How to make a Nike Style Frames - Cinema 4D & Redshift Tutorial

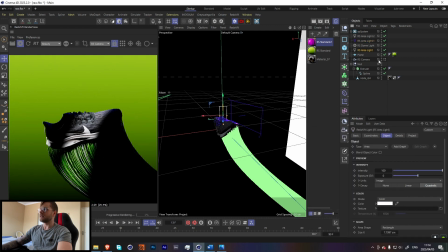I think something like that. And let's do the same for this light. So it's a little bit darker here. Let's just add in the full light. Let's go Redshift lights, area lights.
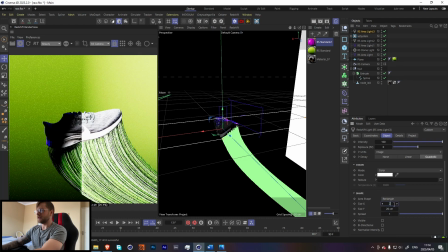Make this 20, 20.
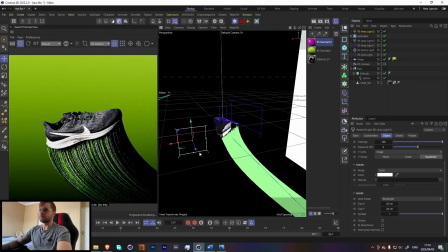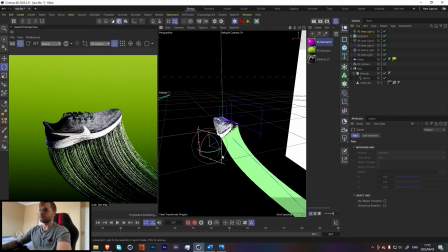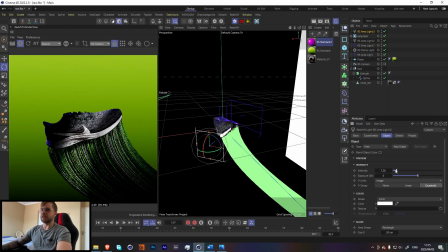And we're gonna set this to something really low. So this is mainly so that we don't lose all the detail in the shoe.
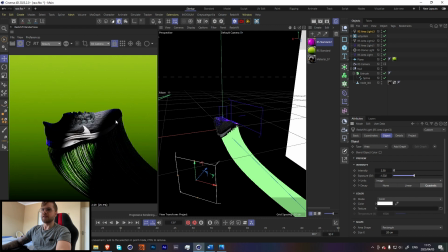I mean, if you want to, you obviously can, but I think I just wanted that we can still kind of see the shoe over here. And we might want to add just one other full light on the side over here so that this back gets a little bit more light,
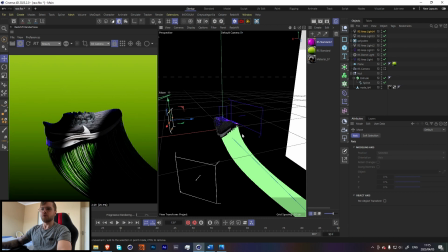just so we can actually see the tick over here. And yeah, look at that. Really simple, really easy, and now you have this really cool style frame. I'll just take this into Photoshop and just kind of add a white border around it.
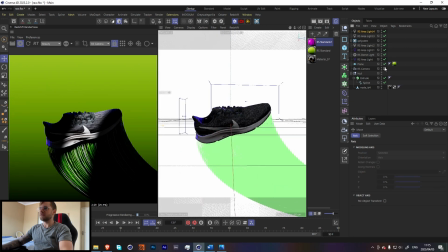But yeah, that is the gist of it. You can obviously add some more lighting.
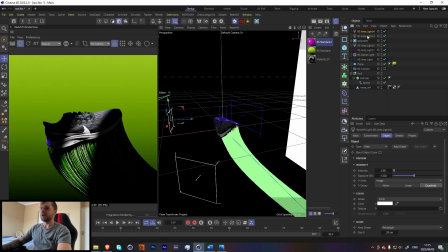I mean, we could add just a little bit more light to our trails over here so they're not as dark.
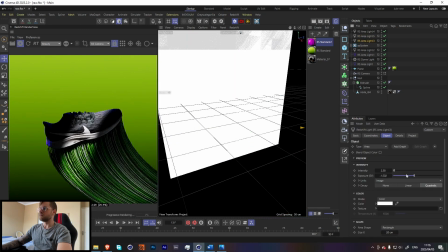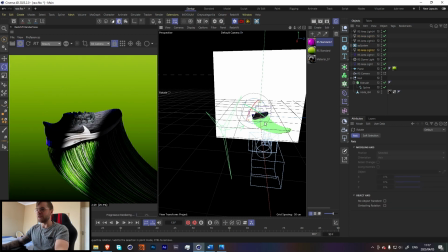Awesome. And look at that, we get a really nice render. Really simple. Yeah, not the most crazy tutorial, but I thought it was pretty cool, and I hope you guys enjoyed it. But yeah, exciting news, I got The Last of Us done. So yeah, I'm gonna have The Last of Us intro remake, I think, next week Wednesday.
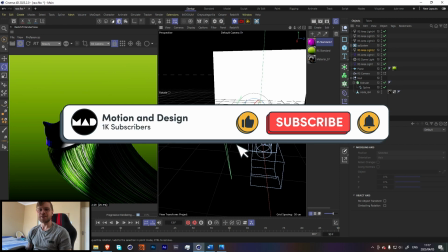So yeah, keep an eye out for that. And yeah, if you enjoy this type of content, please consider subscribing and liking.
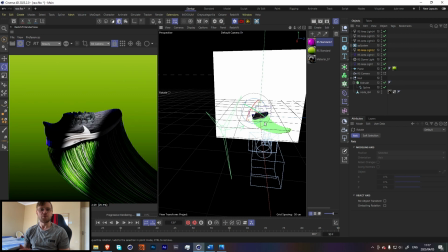I make tutorials every week. Yeah, and if you're interested in the project file and the other two project files, it is in the link in the bio.
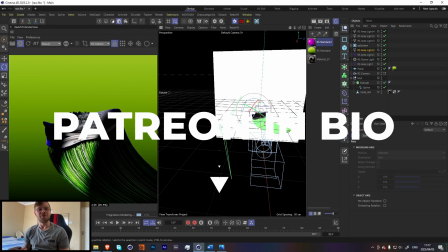But yeah, I hope you enjoyed this and I hope you have a great day. Peace.